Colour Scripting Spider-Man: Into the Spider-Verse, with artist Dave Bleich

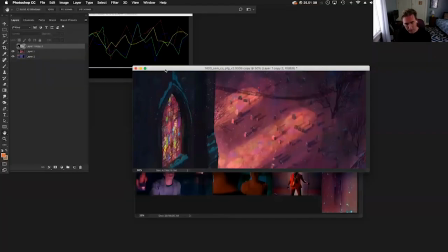so that all works that's all working great but what happens is sometimes in the film
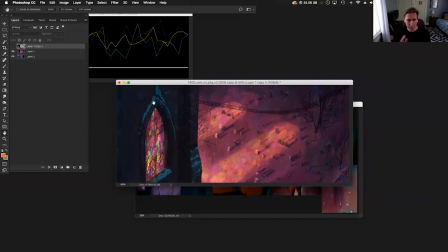camera changes the color changes things happen as i was saying so in the final frame
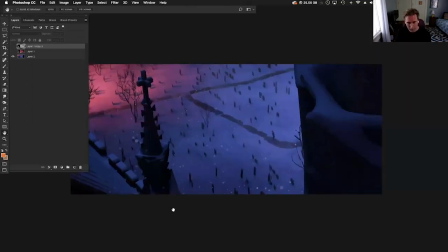of the film what you see here here's miles walking
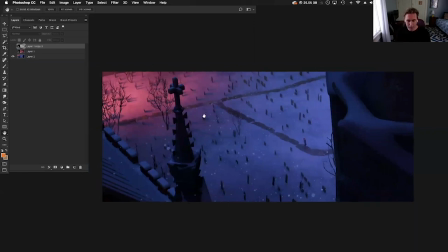the camera the location flipped but the essence of everything is still there you know we move the lighting over to here make this warm and kind of cool this all off so to make him feel a little more lonely and then have to go and travel into this world and where peter's grave is so
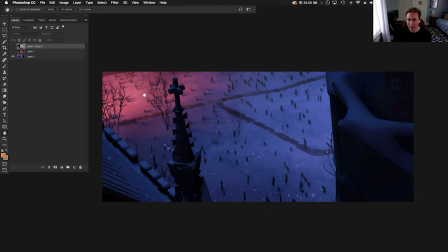it happens all the time but to think of the process
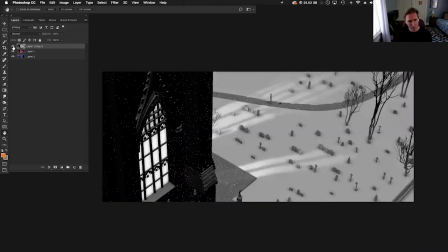that we as we started from here oops from this to
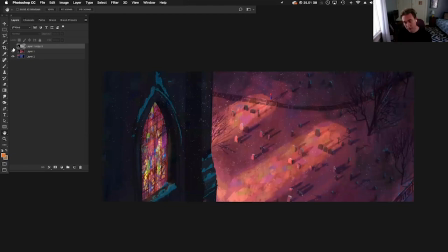here actually i should even go back to the to the mood board to here and
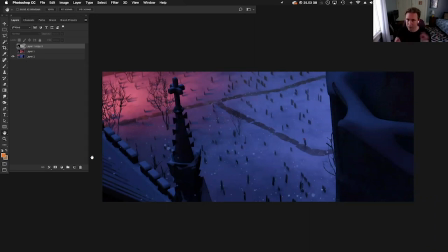into this and then it ended up being here it all still has a trajectory also follows let
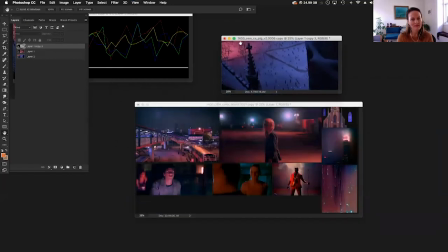me show you a couple of others um this one
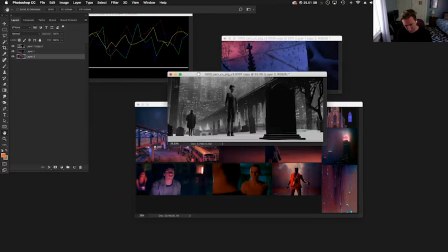same thing go full screen this was a layout storyboard image this is
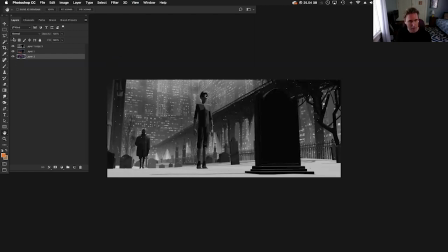miles this is when peter parker jumps down peter b parker and so this is the color script key for it.
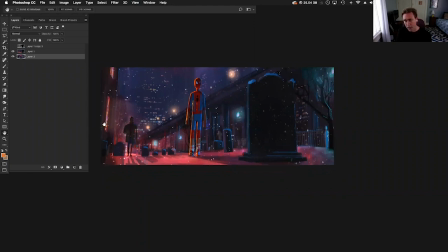I wanted him to get this light from the church stained glass to feel warmth on him.
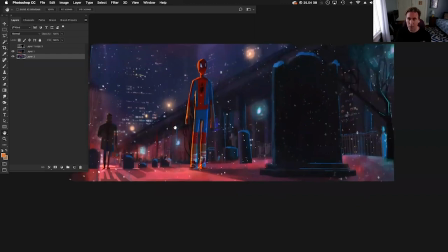If you can see the sense of orange and warm light on him. I wanted him to feel warm and have a sense of family and have a sense of calm.
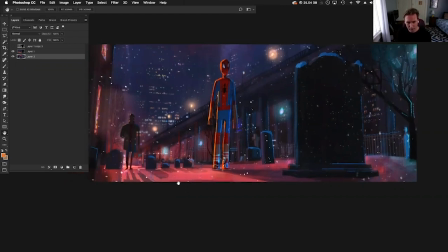He was being reassured. He's still in this world here and the colors that we choose.
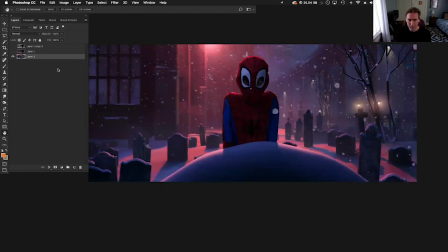And then this again camera pivoted and changed but this was again that kind of idea that had that kind of warm rim light behind them. This particular frame doesn't have all that, but that was still the essence of what we wanted to achieve there. As they went into the shot, they did minimize a lot of the extra color.
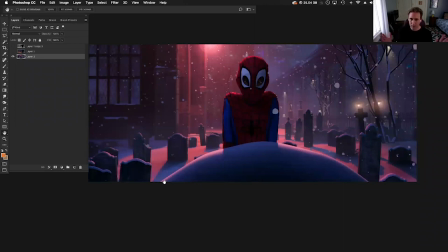That's fine. That's what they felt. They wanted to narrow it down. That happens. But you do clearly see the Spider-Man red and blue here and how it's influencing Miles.
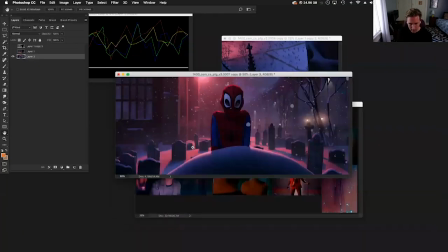I'll show you one more here for Spider-Man.
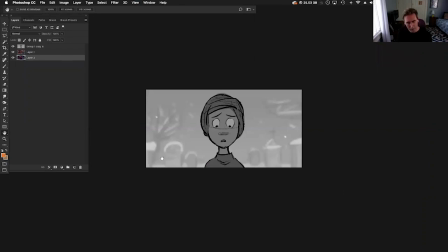This right here was the storyboard of miles lifting the mask and talking to Peter Parker.
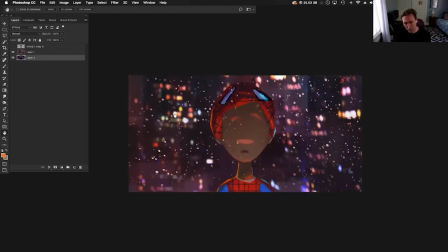This was the color keys. I call it color key because our painting I did give an idea of like a lot of bokeh lighting a lot of the city kind of almost feels like it's mixing in with the snow that's coming down, you know, up light as we talked about.
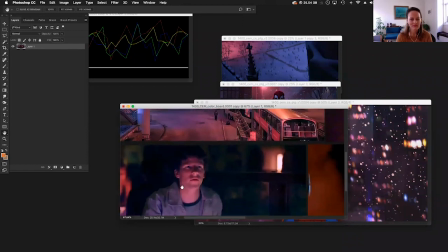and possibly this image right here trying to take this kind of as as an element of influence so
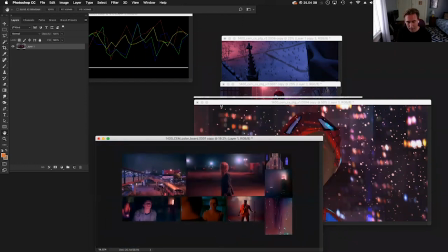i like this idea this lighting i like this palette i wanted to keep some of his local color
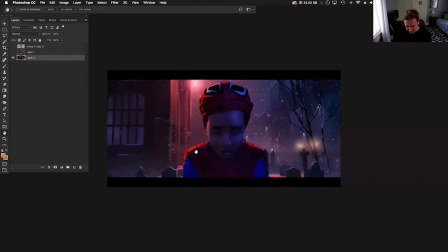so and then in the final frame of the film is this right here so again they we pushed in we wanted to get
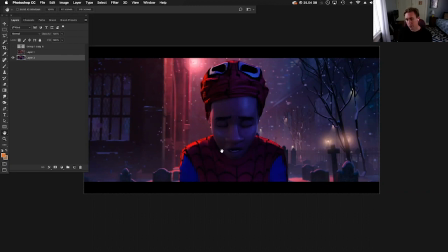more of the snow we didn't push the bokeh that much and they took a lot more of blue fill on it but this was kind of the influence here for this shot and that's pretty much the stages of how to get to these particular shots so lastly
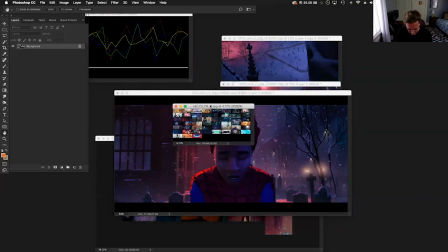I'll show you here is I'll show you the actual contact sheet of the color script so
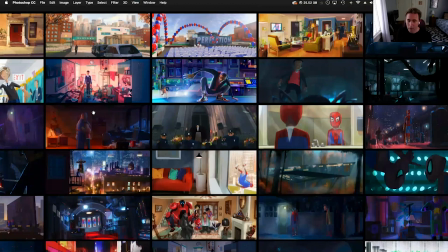some of these images I painted some of them are from other artists that I would just color correct to put in there the directors wanted me to do is just to take some of these images and kind of make them work into the scene feel harmonious to everything so some are a little
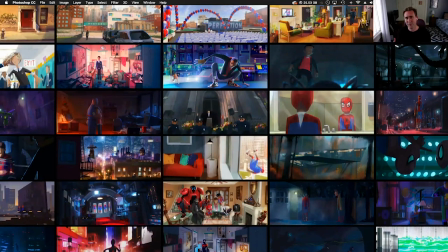more detailed than others as i said earlier it's like well why you you said don't paint them so detailed well some of them they've already been painted as pieces for the movie um they just want why redo it when somebody's already done it i can take that information and just color correct and
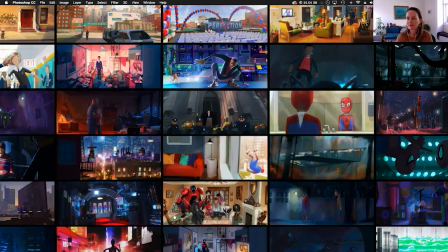make some small adjustments to it right this isn't i don't own these things i'm just going in there and i'm just trying to make it all work so you kind
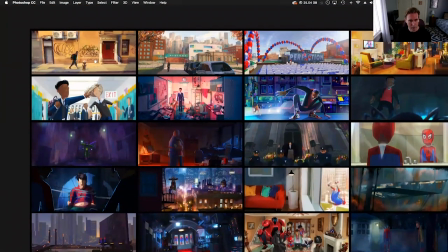of see like miles like this was some early production artwork and we just changed the color on it and we just kind of
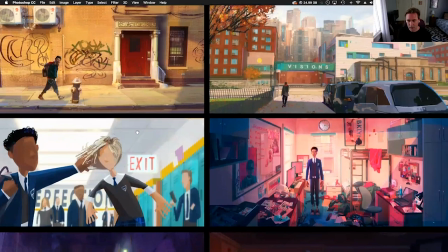put miles in this scene you know this is some other early production artwork
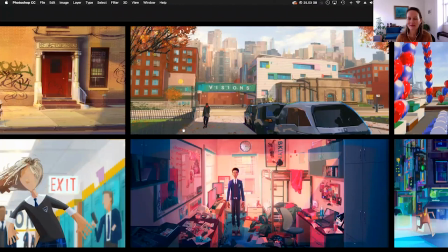right these are just some things that we did i just threw in some background just to kind of see the difference between the school
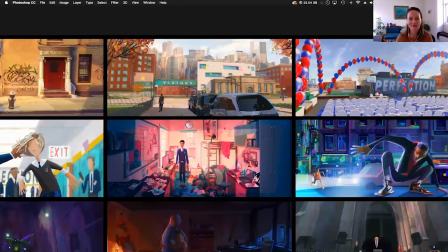and manhattan in the background earlier ideas in the film they're no longer no longer there
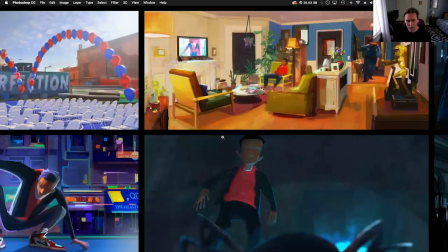but here's a you know color key um painting of
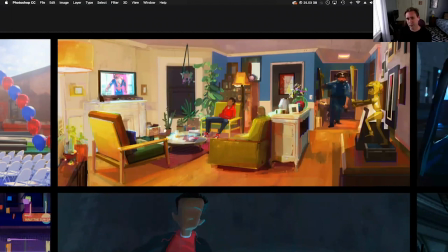miles's home you know with his mom and dad is you know his mom um you know is an interracial marriage so his mom is puerto rican his father is african-american i just wanted to show their home in brooklyn and their influence on miles always targeting the red sweatshirt you know that's miles's color
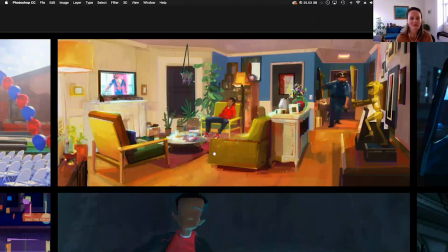the red and the blue you know the air jordans and stuff i always wanted to make sure
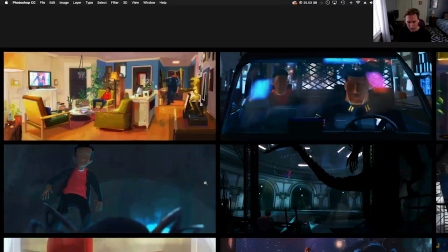that that was working this is this uh was a battle
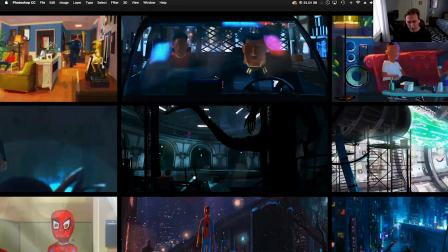with the green goblin and spider-man this is miles down here uh-huh you
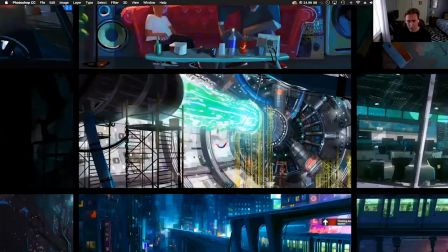know and then this is one of the first collider pieces and this was originally laid out by patrick o'keefe the the
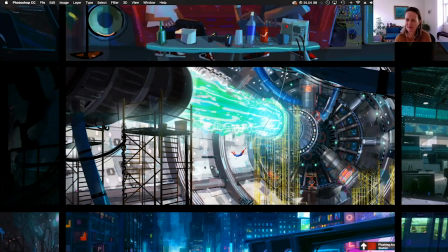art director in environments uh it's an incredible artist and I would just take what he did and I'm just changing a few things of color. And what I'm trying to do is get an idea of what this collider ray is going to look like, you know? Right. So again, working as a team, working together and sharing all this information, just trying to make it better.
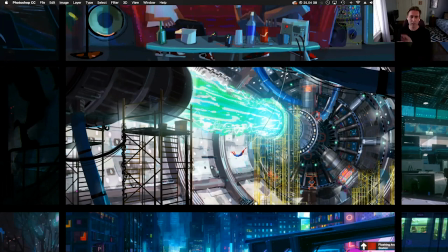Cause then this is going to be handed off to another group of artists who are going to take it. It just keeps getting moving forward.
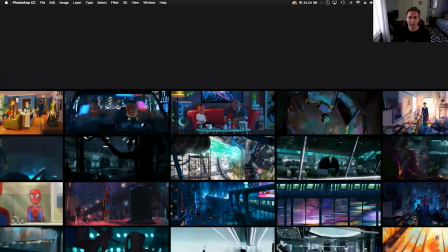As we say, what is it? The can gets kicked down the road. Just keep going, going, going.
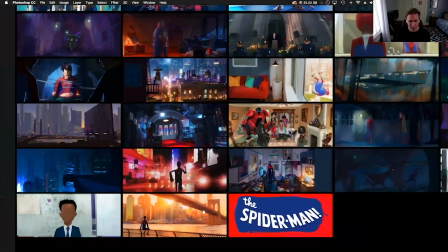I just wanted to show you just a couple of more pieces. it's just like you know just
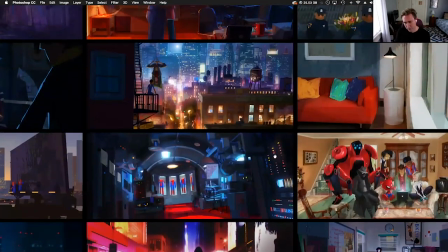kind of showing you peter parker's um uh what do you call his uh his hideout you know here's peter b parker and miles like tell them he's got to do this job you know so there's
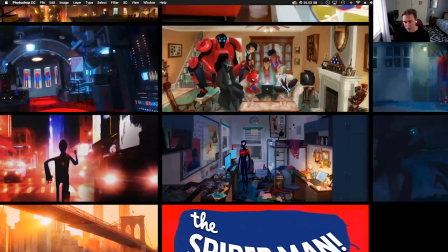a lot of different things this is just showing miles this was a you can kind of see here this was miles uh dorm room and i did
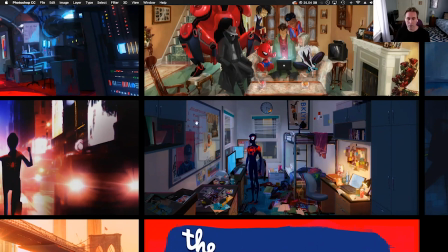a series of these just to change the feeling of the temperature of the dorm room that would match what miles was feeling at the time this
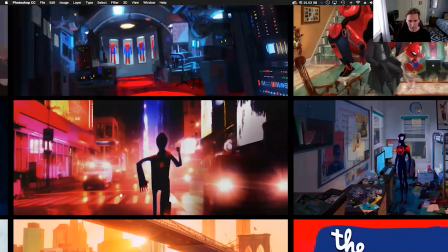is obviously when he becomes spider-man this was a spider-man part when he just takes the the ownership of who he is you know you can see how
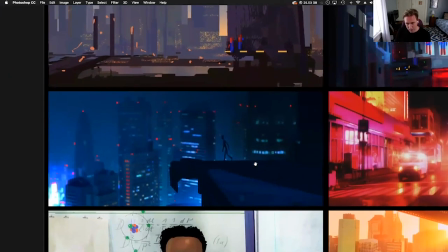really rough this is you know really wanted to have the feeling of miles walking into this blue with the red accents you know the lights that's his spider-man red color right um yeah
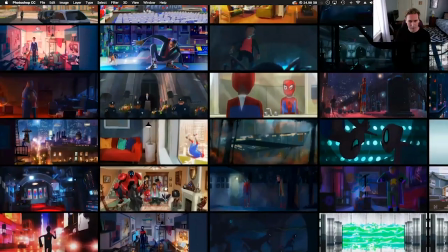so this is the color script and then there were once
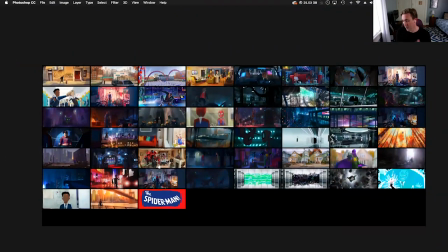i handed this off there were others that were put in and taken out he wanted more frames i went on to another assignment so he kind of like oh we should put this
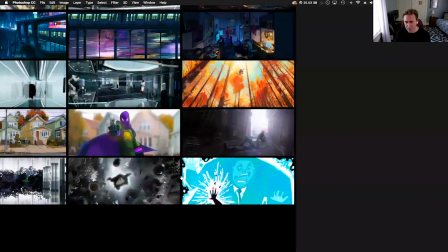one in here i do want to just one last thing i want to show you this is a uh spoiler this is the death of the
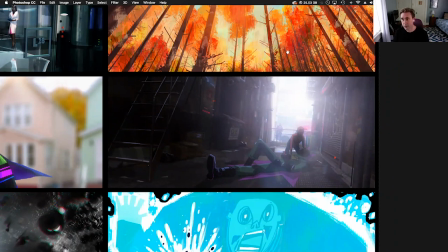prowler you know so we really wanted the lighting to feel very angelic at the same time so this is the moment when miles you know how he wanted this lighting to feel this is his dad in the background so we just kind of wanted to haze it up it's dark but it's still kind
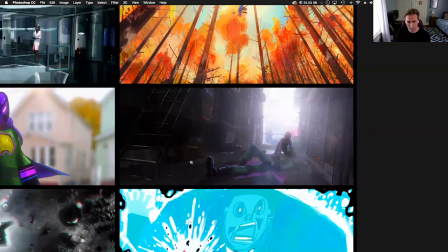of more angelic with him and his uncle to show him that feeling you know where we're going you can find the emotion in a scene um
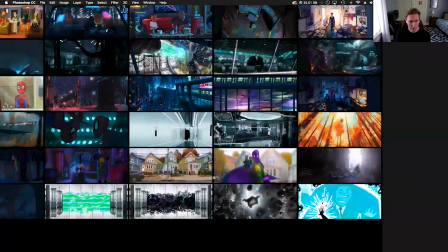let me see if i I can find one more for the emotion in this scene here real fast.